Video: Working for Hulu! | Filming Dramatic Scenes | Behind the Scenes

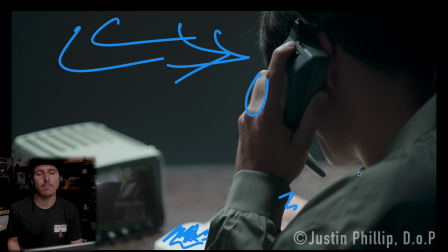And a lot of it, I was kind of battling with the notebook, right? Because it's so white. And right here, he's a little hot, but it's okay. It still looks a little natural to me. And we did put a little bit of bounce on the table, and that's how we're getting this uplight on his chin. I'm just looking for little areas of detail where I can make him pop out, right?
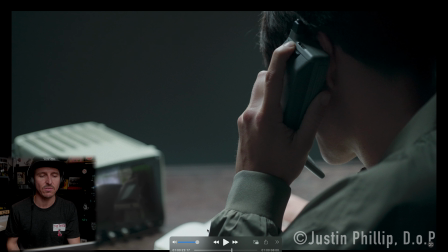So the chin down here, his hand here, so we're not completely just losing him. And I was worried about both the TV and that white notebook kind of overpowering him, but I think it turned out okay. Again, it's just massaging, the closer you get that diffusion, just not the light, but the diffusion.
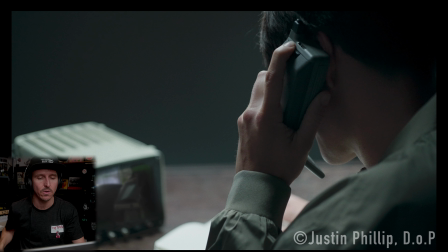The closer you can get that diffusion to whatever you're photographing, it's going to keep softening it out.
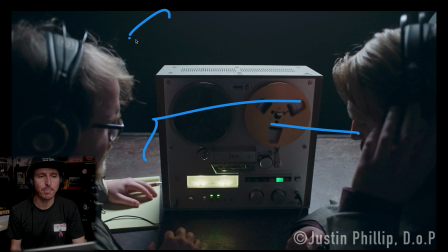It's going to keep billowing it out, kind of, And this one is a little hot too, but notice how I did this. There's nothing here. The light is back here. Right? Notice on the table, you can see the table, it kind of like falls off this way.
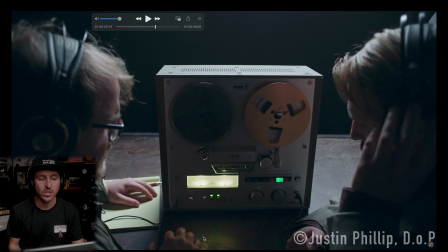We keep this area right here kind of nice and interesting with the little tungsten reflection that it's getting off of the panel here on the machine. You're keeping all of that. And the only reason is because I didn't let the light mat come past the machine.
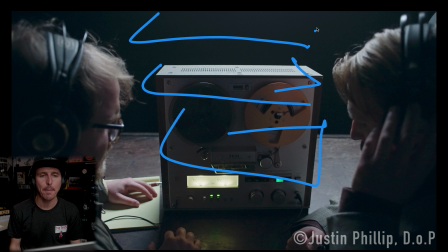If that light mat would have been, directly over the machine or this way, it wouldn't look nearly as nuanced as this, right? So I'm keeping the light mat back here, like behind the machine. And keep in mind, I had the first third of it blacked out with the Duvetine.
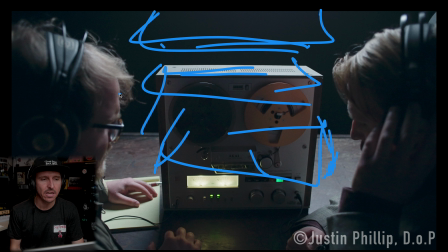Keeping that spill back there, keeping that kind of like overhead can interrogation light look, And whereas then it's just kind of slowly on them. And you can see he's getting a little tiny Rembrandt there on camera side cheek, right? So it's just barely coming in that way. And you're just getting a little bit on them because of the beadboard, keeping that kind of down.
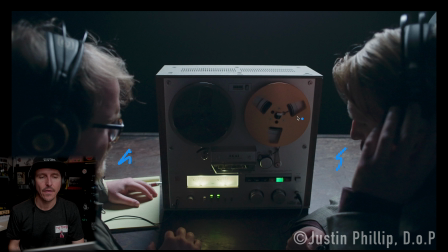Now, again, I do think this is still a little hot just on the top of the machine. I don't mind the level of over here, but I think on the machine, again, you could do this,
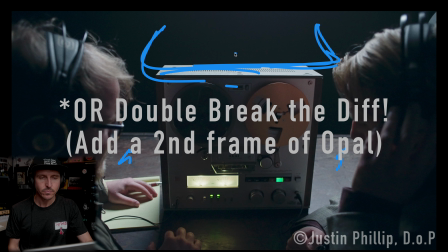you could fix this with a power window in Resolve or something, and I just didn't take the time to do that for the sake of this demo.
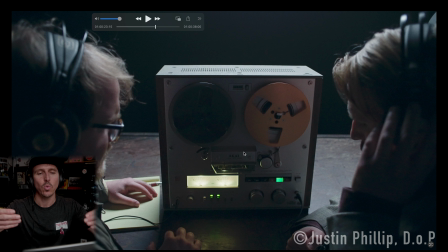Again, I hastily graded these, but that's the idea. And of course, all the haze, the haze is helping, kind of help this.
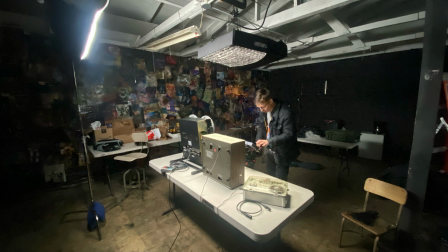And also what I did, the first thing I did when I got there on set is I pulled the table really far away from the wall to,
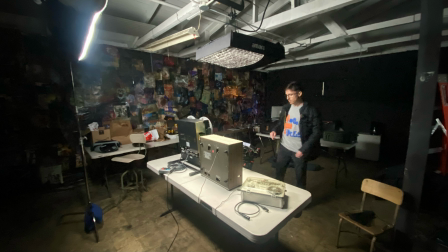try to get up off that wall so we'd have more room, because we had the one light mat above and then we had another light mat kind of angled this way.
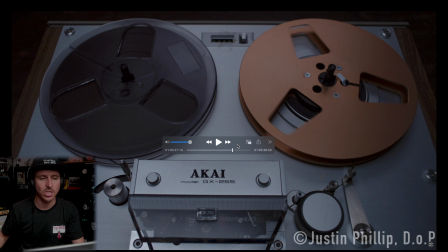And we just, if we would have kept things up against the wall, you just wouldn't be able to execute that. And also by keeping it further away, you can keep it kind of soft.
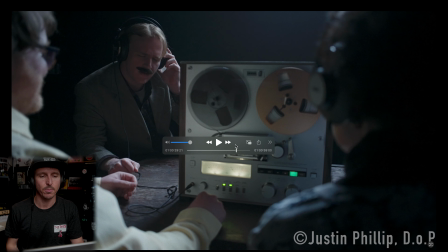Here's a top down of the other machine. You can just see all the different angles. And then this one is really, really grungy and gritty. And that may be a part of my grade too, but I want us to kind of pay attention to the light,
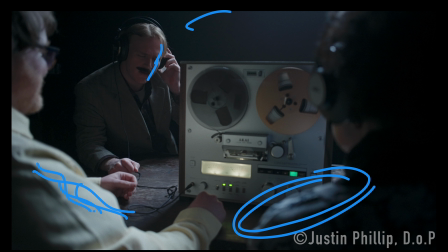how it's hitting this guy, how it's hitting our friend here, the shoulder here, even our guy here, right? And this is a little hard because he's got a super bright canary yellow shirt on, right? So it's competing a little bit with where we should be looking at here.
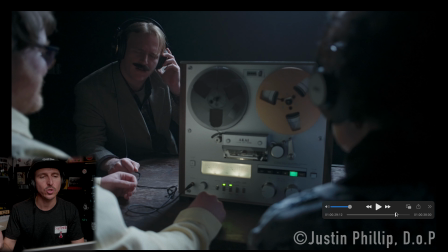But overall, you know, I think the level on him and based upon the mood, it's like a push and pull, you know, it's like, what are we trying to convey? What are we trying to do here? And what is the mood of this thing?
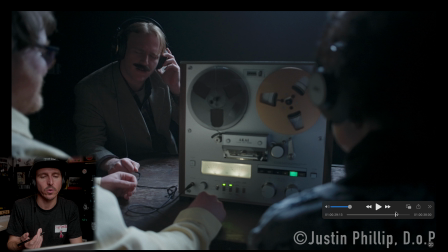And keeping with the original aesthetic of the like interrogation room style lighting, even though I know this is just like FBI surveillance, but the mood is what it was, right?
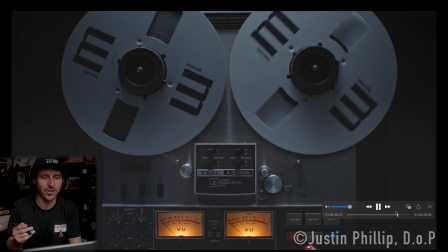Like that is what we were kind of going for, this kind of interrogation kind of lighting setup, if you will.
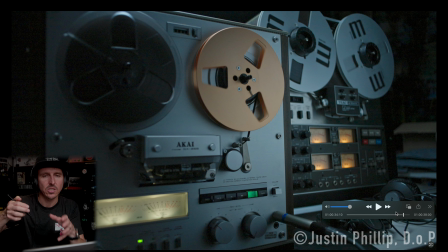And then this, you know, the iconic, you know, just these kind of shots like this, and this one, just a slow, these are all locked off too.
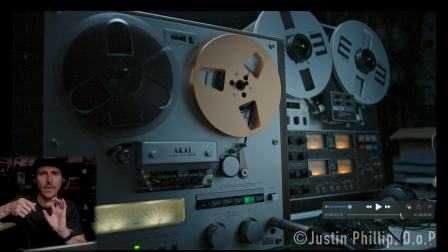So it's just a slow tilt and pan at the same time. I always keep my tripod heads loose.
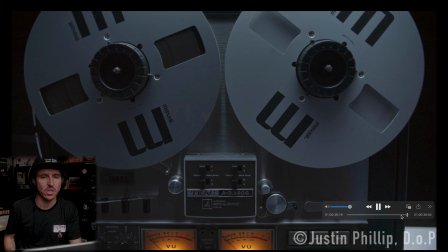The tilt is always open and the pan is always open, and that way I can just kind of willy-nilly at any direction I want, and that's how you're kind of able to do this little like slow down angle thing.
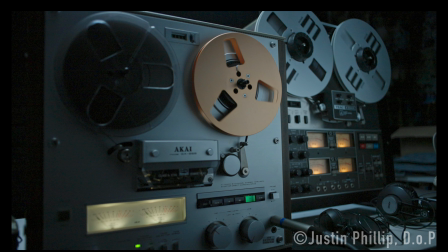And then of course that one. And this one is very hot from above. This is a very reflective machine, but at least we are kind of falling off into the dark on one side. Again, this one may be revealing the source too much, but again, keeping with that idea of this kind of specific interrogation room lighting.
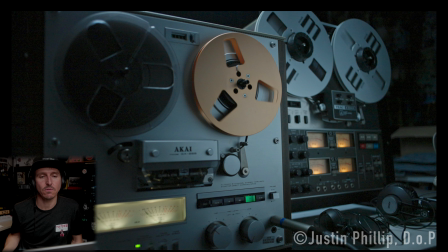I know I keep saying that, but that is the kind of vibe of this, you know, just one single can light from above.
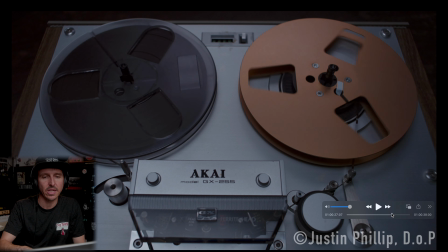That's the idea that we're trying to convey with this, and hopefully that was able to come across that way.